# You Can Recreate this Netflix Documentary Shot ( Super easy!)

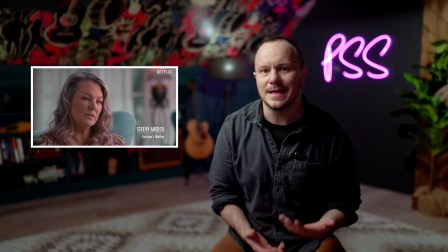0:00 Believe it or not, I shot this to look like a Netflix documentary interview in a spare bedroom in my house with no crew.
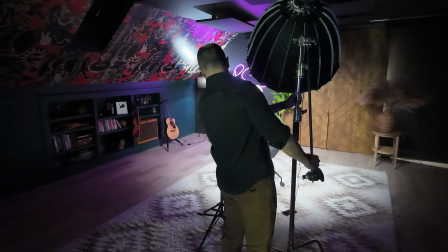0:05 Because I wanted to prove to solo creators that you could get that Netflix-style interview look using just a few pieces of gear and a teleprompter tray. No film crew or interviewer needed, just you and Lance. Get back here, Lance. Stay in your spot, Lance. That's a good boy. So if you've got a YouTube channel or a podcast, you're not going to believe how easy this setup is.
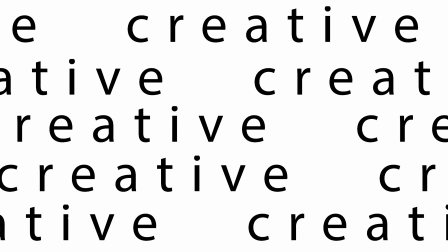0:24 What do you say we get going step by step? Hey, welcome to PSS. I'm Steven, and this is Get Creative, where every Wednesday we unpack and take a look at how accessible the top creative media tools have become, and how now ordinary Joe Schmoes can create Netflix-level content solo at home. That's what I'm here to help you do, so if you're ready to level up, come hang out with me every Wednesday. So I've been dying to try out this shot or this setup for a really long time. It's called the Rembrandt Shot, getting its name, of course, from the famous painter. It has a dramatic look by having a contrast on our subject's face of dark and light, with a famous triangle under the dark side of the face right here.
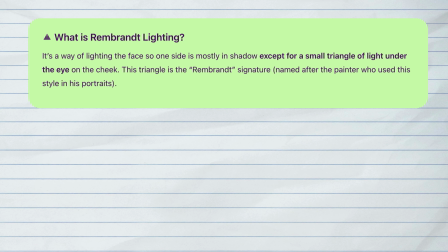0:59 Rembrandt lighting is a way of lighting the face so that one side of the face is mostly in shadow, except for a small triangle of light under the eye on the cheek.
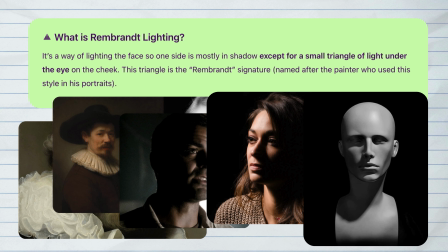1:06 This triangle is the Rembrandt signature, named after the painter who used this style in his portraits.
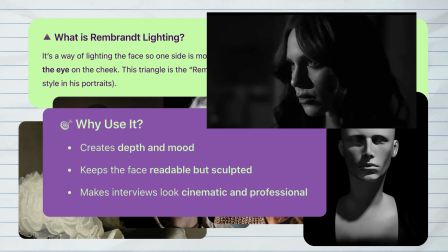1:11 Why would you use this? Because it creates depth and mood and keeps the face readable but sculpted, and it makes interviews look cinematic and professional.
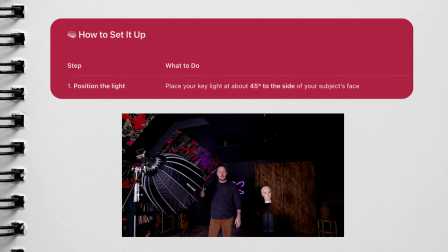1:19 But how do we set it up? Step 1 is to position the light. Place your key light at about 45 degrees to the side of your subject's face.
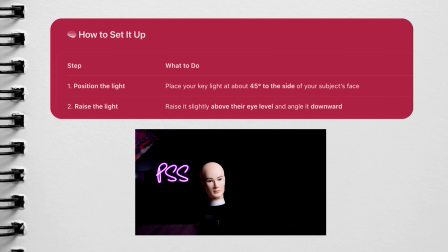1:25 Step 2 is to raise the light slightly above their eye level and angle it downward. Step 3 is to adjust shadows.
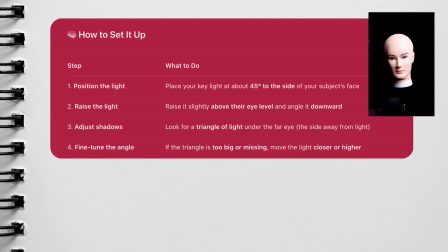1:31 Look for a triangle of light under the far eye. Step 4 is fine-tune the angle. If the triangle is too big or missing, move the light closer or higher.
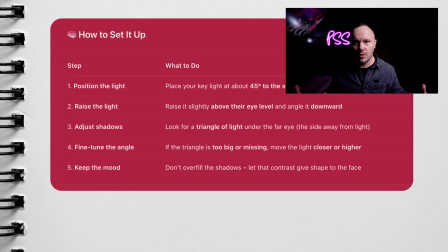1:39 And step 5 is keep that mood. Don't overfill the shadows. Let that contrast give shape to the face.
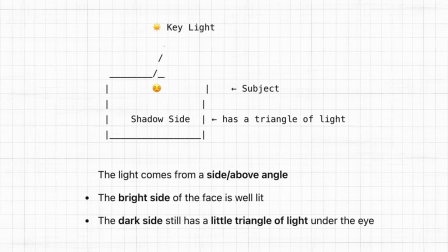1:44 And look at this little diagram I drew. It's easy. The light comes from a side above angle. The bright side of the face is well lit. The dark side still has a little triangle of light. And speaking of documentary style, this famous director, Errol Morris, invented something called the Interrotron,
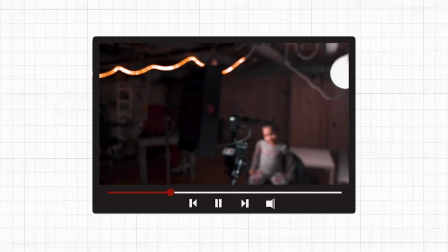1:57 which was an innovative device that put the interviewer's face on a teleprompter screen so that the person being interviewed could stare through the barrel of the camera,
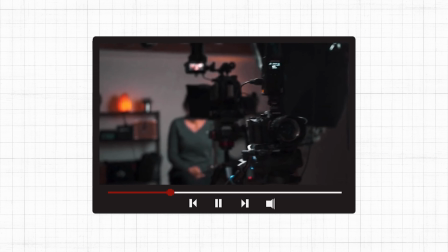2:05 make eye contact with the camera, while actually making eye contact with the person who is interviewing them.
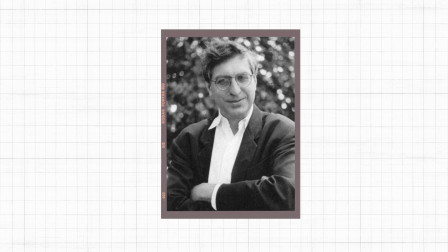2:10 Senior Morris invented this in the early 1990s.
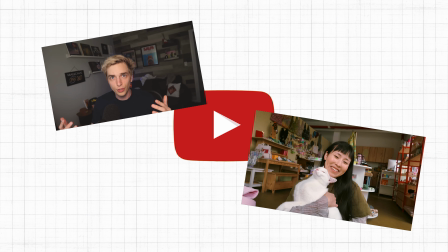2:13 So this was before YouTube and before it was custom to see our creators making eye contact with us, or as filmmakers say, breaking the fourth wall.
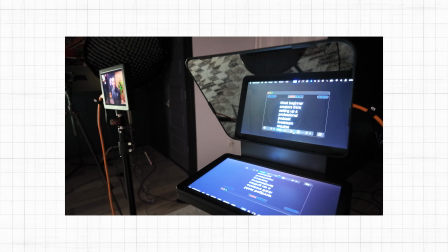2:21 Nowadays, it's a lot easier to create an Interrotron by just using a nifty teleprompter like the Elgato teleprompter.
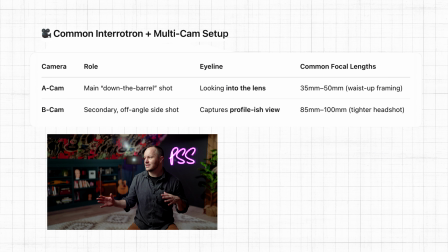2:27 So a common Interrotron multicam setup, the A camera is your main shot and you're staring down the barrel looking into the lens.
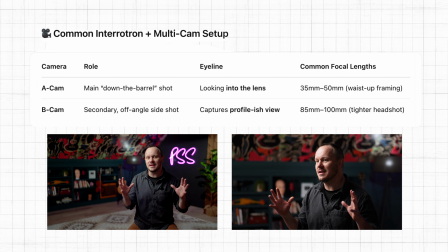2:34 The cam B would be a secondary off-angle side shot, and this captures a profile-ish view.
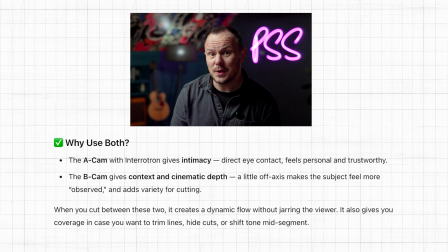2:40 Why use both? Because the Interrotron gives intimacy with your A cam, that direct eye contact, feels personal and trustworthy.
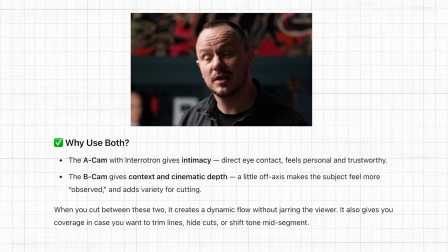2:47 And then the B cam gives context and cinematic depth. A little off axis makes the subject feel more observed and adds variety for cutting.
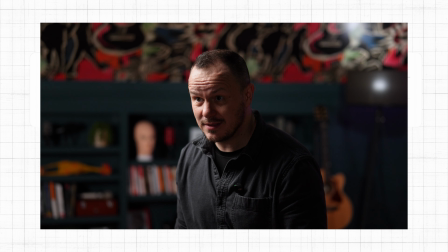2:54 When you cut between these two, it creates a dynamic flow without jarring the viewer,
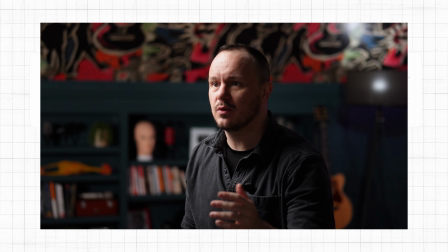2:58 and it also gives you coverage in case you want to trim lines, hide cuts, or shift tone mid-segment.
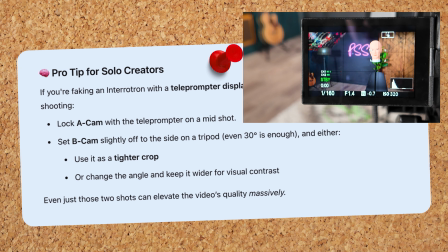3:03 So if you're faking an Interrotron shot, lock that A cam with the teleprompter on a mid shot, and then set your B cam slightly off to the side on a tripod.
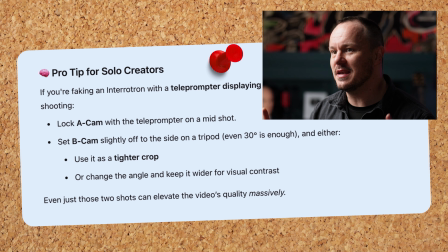3:12 Even 30 degrees is enough. And either use a tighter crop or change the angle and keep it wider for visual contrast.
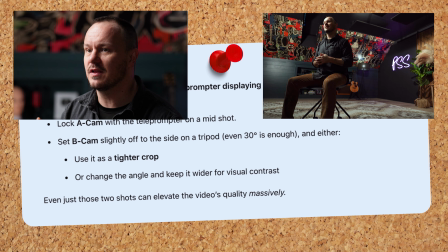3:19 Even just these two shots can elevate your video quality massively. Netflix and Masterclass do this.
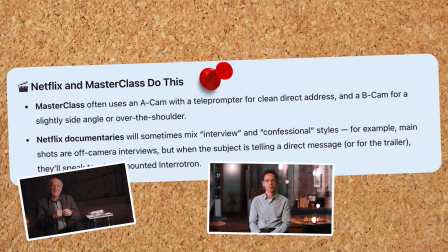3:23 Masterclass often uses an A cam with a teleprompter for clean direct access and a B cam for a slightly side angle or over the shoulder.
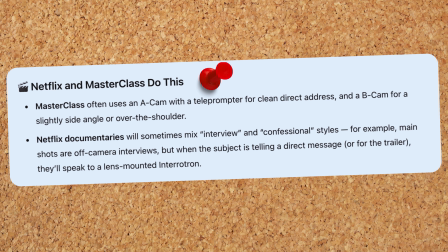3:31 And Netflix documentaries usually don't have the person looking down the barrel. They'll just look slightly off camera, but they will mix it sometimes with this Interrotron when the subject is telling a direct message, or for the trailer, they will speak to a lens-mounted Interrotron. Take, for example, the popular Bad Influence documentary trending on Netflix now.
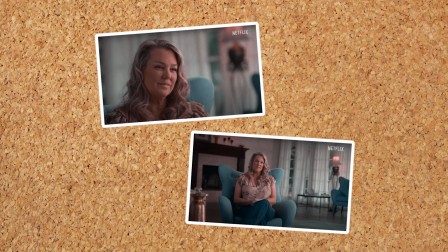3:48 Look at this exact two-shot setup from that documentary. Do you see that little triangle of light under the darker side of her face? While setting up the shot will be a lot easier if you have someone around to help you, a co-host, a child, a wife. But I wanted to prove that you could do it alone, so that's why my assistant, Lance, Who is more real to me than my children? helped me to get all of this set up. Okay, so the first step is to decide where you're gonna sit or where your talent is gonna sit, and then ask Lance if he can help you.
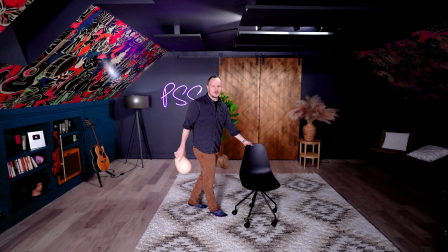4:15 I think we are going to sit over in about this area right here.
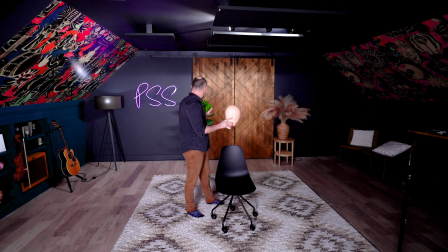4:20 We'll take advantage of looking at these bookshelves over here in one of the shots, and then we'll just kind of have this central place for our talent or for yourself to sit.
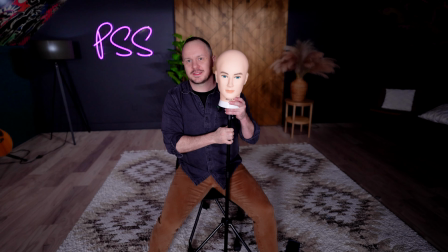4:29 And this is where Lance comes in handy.
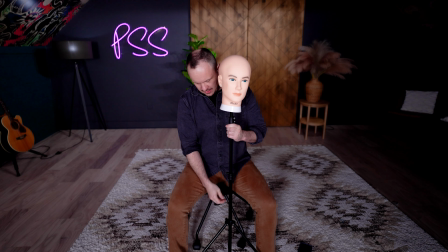4:31 So I can sit sort of comfortably as I'm going to in my chair, and then just raise Lance up until he is my height.
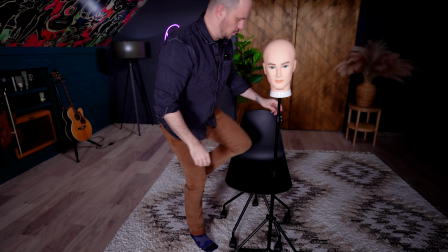4:39 And now I can more easily set up my scene.
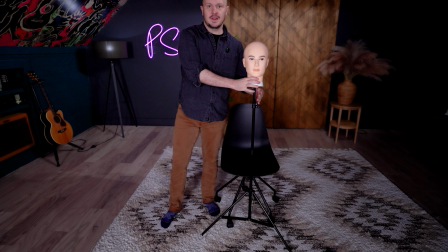4:42 Back the chair up a little bit from where I think it's gonna be, and I'm gonna have Lance looking straight forward toward the camera, and we're good to go. Pretty easy first step, right? And what I love so much about the Rembrandt shot is it's really a challenge to see if you can get away with just using one key light on your subject. This makes it simple, more affordable, and something that you can DIY yourself. Now, of course, on production sets and in photography studios, they will also use reflection panels just to kind of balance out the light or send a little bit more light to that dark side of the face.
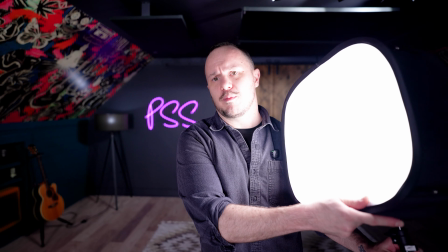5:10 Of course, you could always use an LED panel, light with a softbox, turn the light really low just to give yourself a little fill light. But really the Rembrandtness of the shot is to really see how dramatic we can get with the light and the dark contrast. So that's really fun because before we even set up cameras or anything else, the next step is to set up the light and to create that Rembrandt effect.
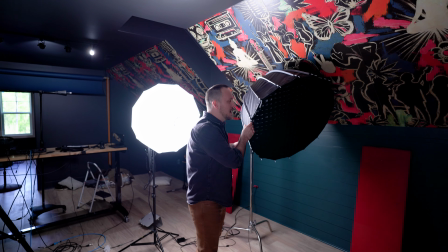5:30 Should we do it? So for this, I'm going to use the Amaran 100D with a parabolic softbox and this grid pattern in front of the softbox.
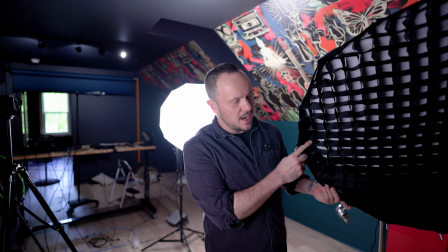5:38 This makes the light more directional and is really going to help with the Rembrandt effect, and it also keeps it very soft and diffused.
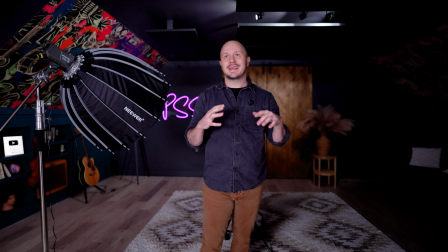5:44 And perhaps it would be fun and most effective to really see the shadows to get all the other lights in this area, or most of the lights in this area, turned off.
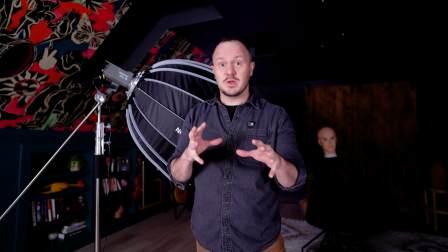5:51 So we're going to go dark. And here is where it's good to know where you do intend on setting up the cameras, because we typically want to shoot on the dark side of our subject's face.
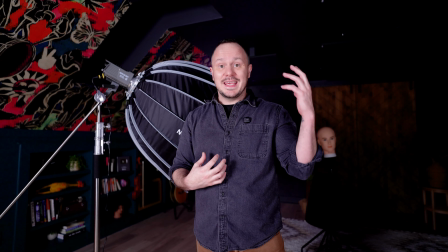5:59 So what do you want to be in the background of your shot? And let's make sure that the key light is hitting the opposing shot of the person's face.
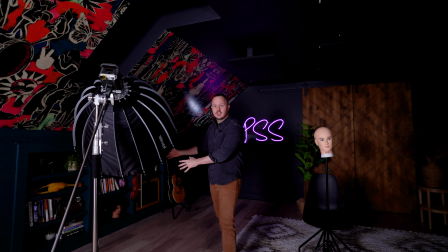6:07 Let's take a look at what I mean. So in this case, I really want to get these shelves over here in the shot behind me.
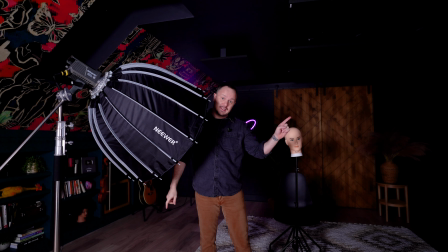6:12 So I'm going to want my key light to be on this side of Lance's face. We're going dark.
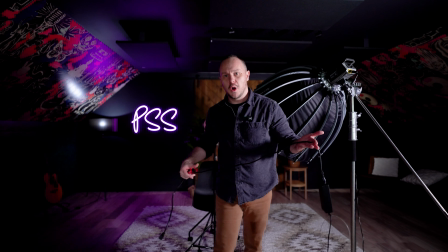6:21 Spooky. We won't go completely dark yet because I do want you to see what we're doing with the light here on Lance.
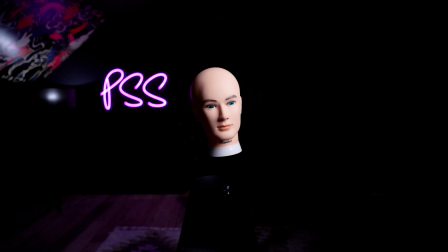6:27 And there we go. All right, and we're already off to a very good start right off the bat. As you can see, we already have some serious contrast going on. We can sort of turn Lance one way or the other, but when he's looking straight on or even off to the little side, we already have that famous Rembrandt triangle.
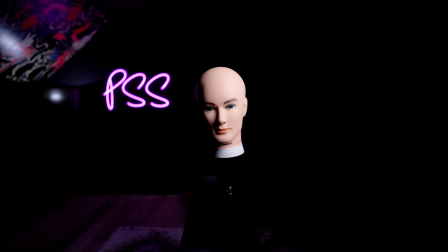6:44 So you can see there's really not rocket science to it. It's pretty easy to get this effect. But here we can now continue to experiment with the angle and the distance and the intensity of the light to get it just right.
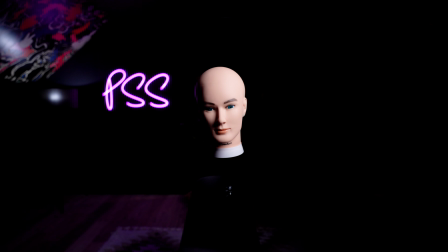6:56 And then we can start popping back on the lights in the background to maybe make it a little less dramatic and bring in some of the color in the objects in the room to tell the story of our shot. So I'm gonna try angling this down a little bit more. That's pretty nice. Angling it down, you'll see now a little bit more.
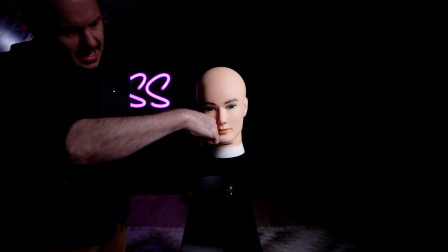7:11 The shadow of the nose cuts down and angles down even more, giving us even more of this triangle.
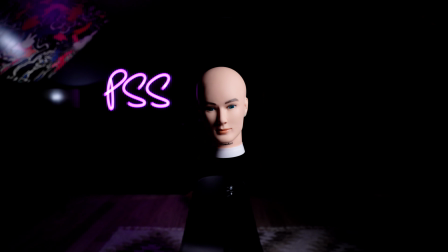7:17 So it really is angled down quite a bit. Now you'll notice as I come closer, if I get too close, it flattens the effect a little bit too much and maybe gets a little bit too spotty and too bright. But many people will experiment with getting very close and then lessening the intensity of the light by just turning the light down itself.
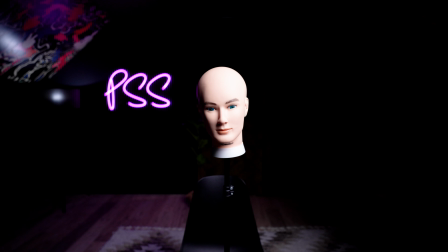7:34 However, you will have to take into account that we're gonna have some other shots and we don't want the light to show up in our other camera shots as well.
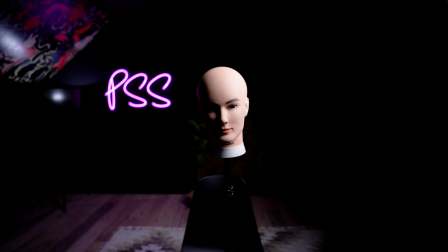7:41 Now I'll have to describe what I'm doing since you can't see, but the light is all the way to Lance's side here. As I start to pull around and move the light more towards the front of his face,
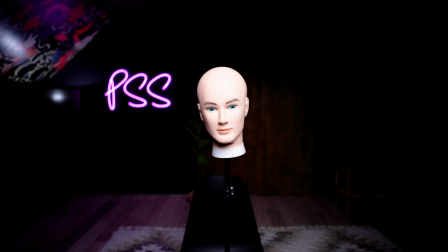7:50 you'll see that if I get directly to the front of his face, we have a flat light and the shadows of the nose kind of disappear.
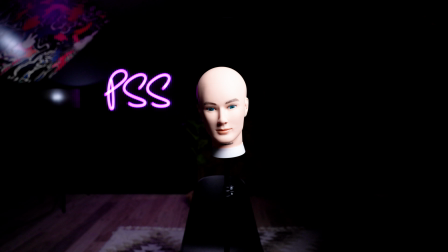7:56 As we go more to the right, the shadows of Lance's nose start to show up on his face and get more dramatic.
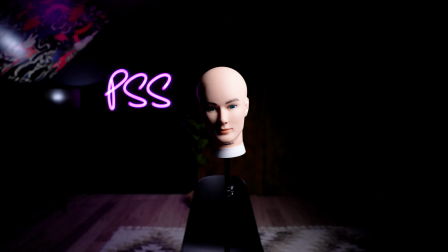8:02 Right about there, now we have that famous triangle showing up under the side of his face. And I think that is really beautiful. So now I can flip this around, maybe even come closer with the camera.
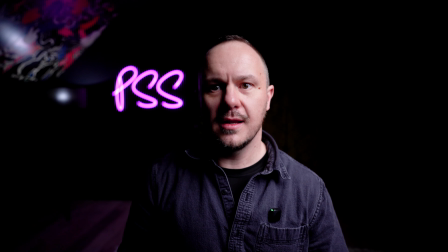8:12 Let's take a look at our talent in Lance's position. I have that triangle right there.